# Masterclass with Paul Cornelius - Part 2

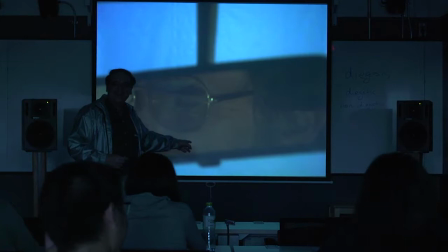1516s
You do? You do? Well, there could be an answer. I mean, if you run faster than this guy, then your problems are solved.
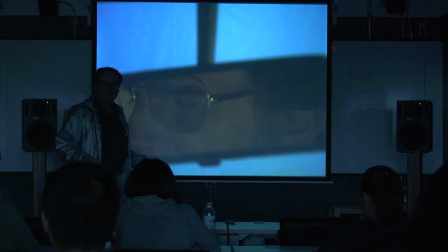1531s
You know that old saying about the people being chased by the bear and the bear is insane. You know, what are we going to do? What are we going to escape the bear out? It doesn't matter. All I have to do is run faster than the slowest guy in the group.
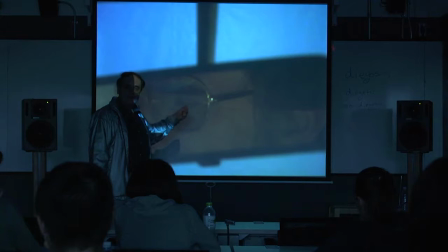1545s
And that's what you have with Dave Mann. Dave Mann here is not the world's strongest figure. A virile, masculine hero is he? Run it up a little bit further.
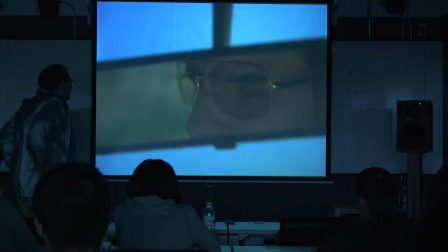1558s
A couple more shots here and we'll see him full face finally.
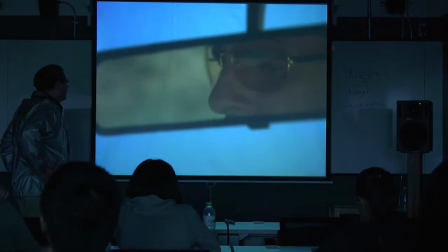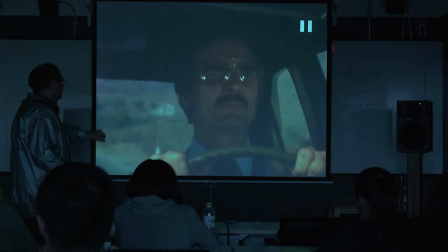1568s Yeah, the meat. I don't know. That's just absurd.
Okay, stop it here. Yeah, some guy plays meat.
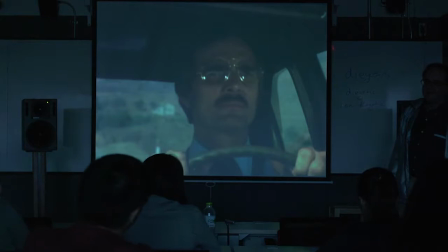1578s
But I love this shot. I absolutely love this shot. Because it's also telling you a whole lot about the guy.
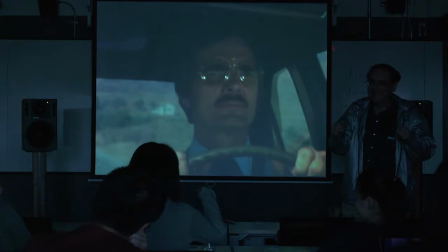1598s
Who drives like this? Anybody here drive a car? People don't drive like this. You drive like this. But all the way through this guy, this guy, he's uptight.
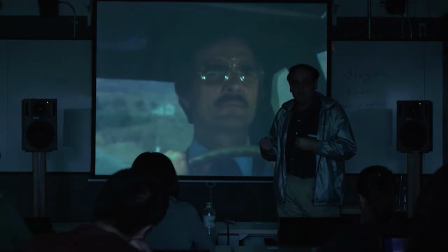1615s
He follows the rules. He's afraid to take chances. it's there in his body posture and in the gestures and in the performance of this character right here which is why this is such a
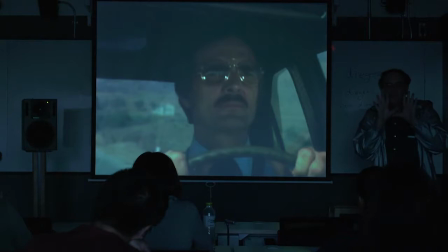1629s
you can just see it the guy is oozing out weakness he's not he's a very weak character at the beginning here and he's almost afraid to laugh and then we're about to get something, by the way where are we on the time code?
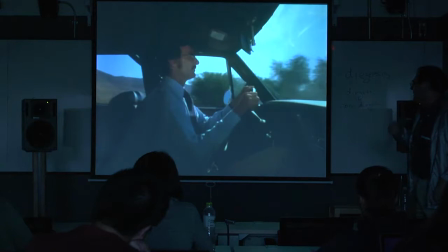1646s
No, no. We are for five minutes. Okay, keep going. Yeah, there it is.
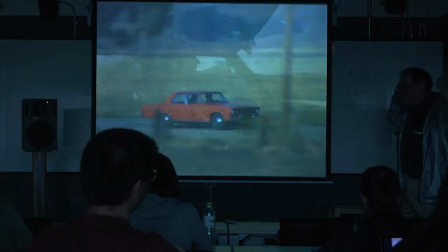1651s
Five minutes. We're about that one, like I say, before we meet him. There again, look at the body posture. Upright.
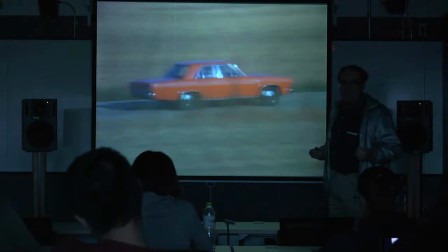1657s
This is a guy, like he's following the textbook from the California driver's license book, and he never alters it one bit here.
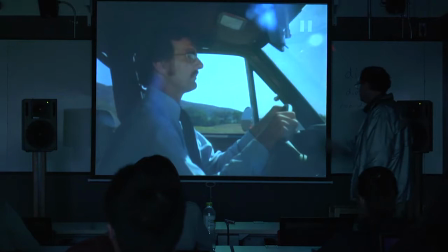1666s
And then, poof. I ask you about the inciting. Stop it right here. I'll back it up, the truck.
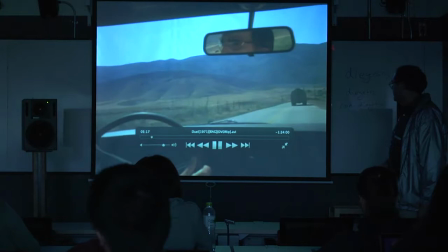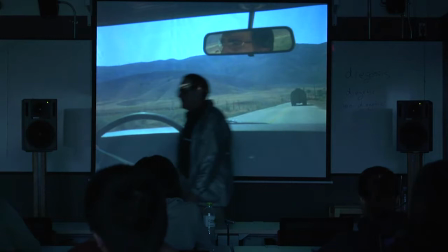1680s
This is the first time we see the truck. And remember what I said about the inciting incident?
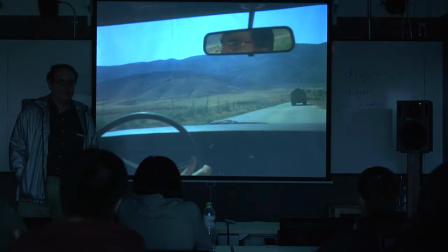1685s
How I defined it? What did I say it was? Inciting incident. And it's, let me show you how it's spelled. It's not insightful. See if you can see it right here.
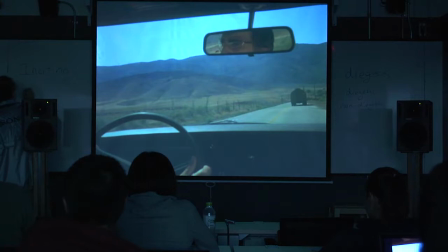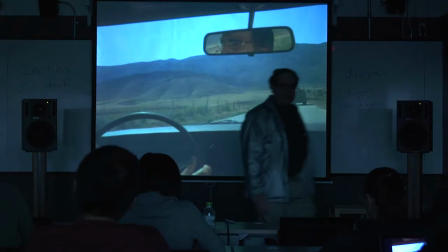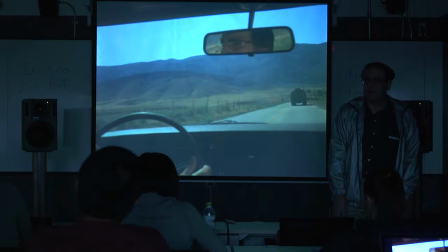1719s
It's the point where the story really takes off. Where, as I told you, there is a turn in the story. It could be considered a plot point. It often is.
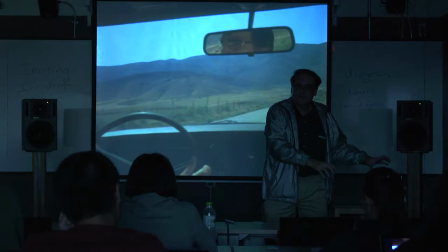1733s
Where the story never cannot go back. At this point, the story can never go back to what it was before.
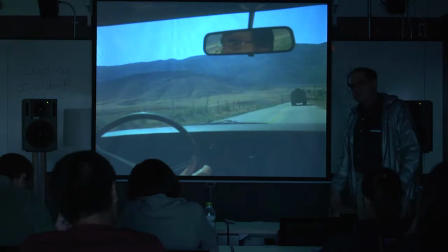1741s
What do you make of this incident with the truck here? Does it have that sort of significance here?
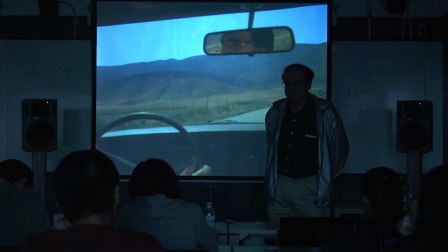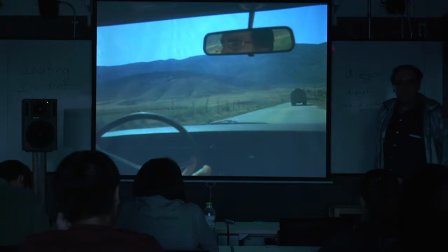1755s
What do you think? Nothing. Nothing here. No. Not yet. No, not yet. It's just a truck on a road. And I think he's, yeah, go ahead and start playing again.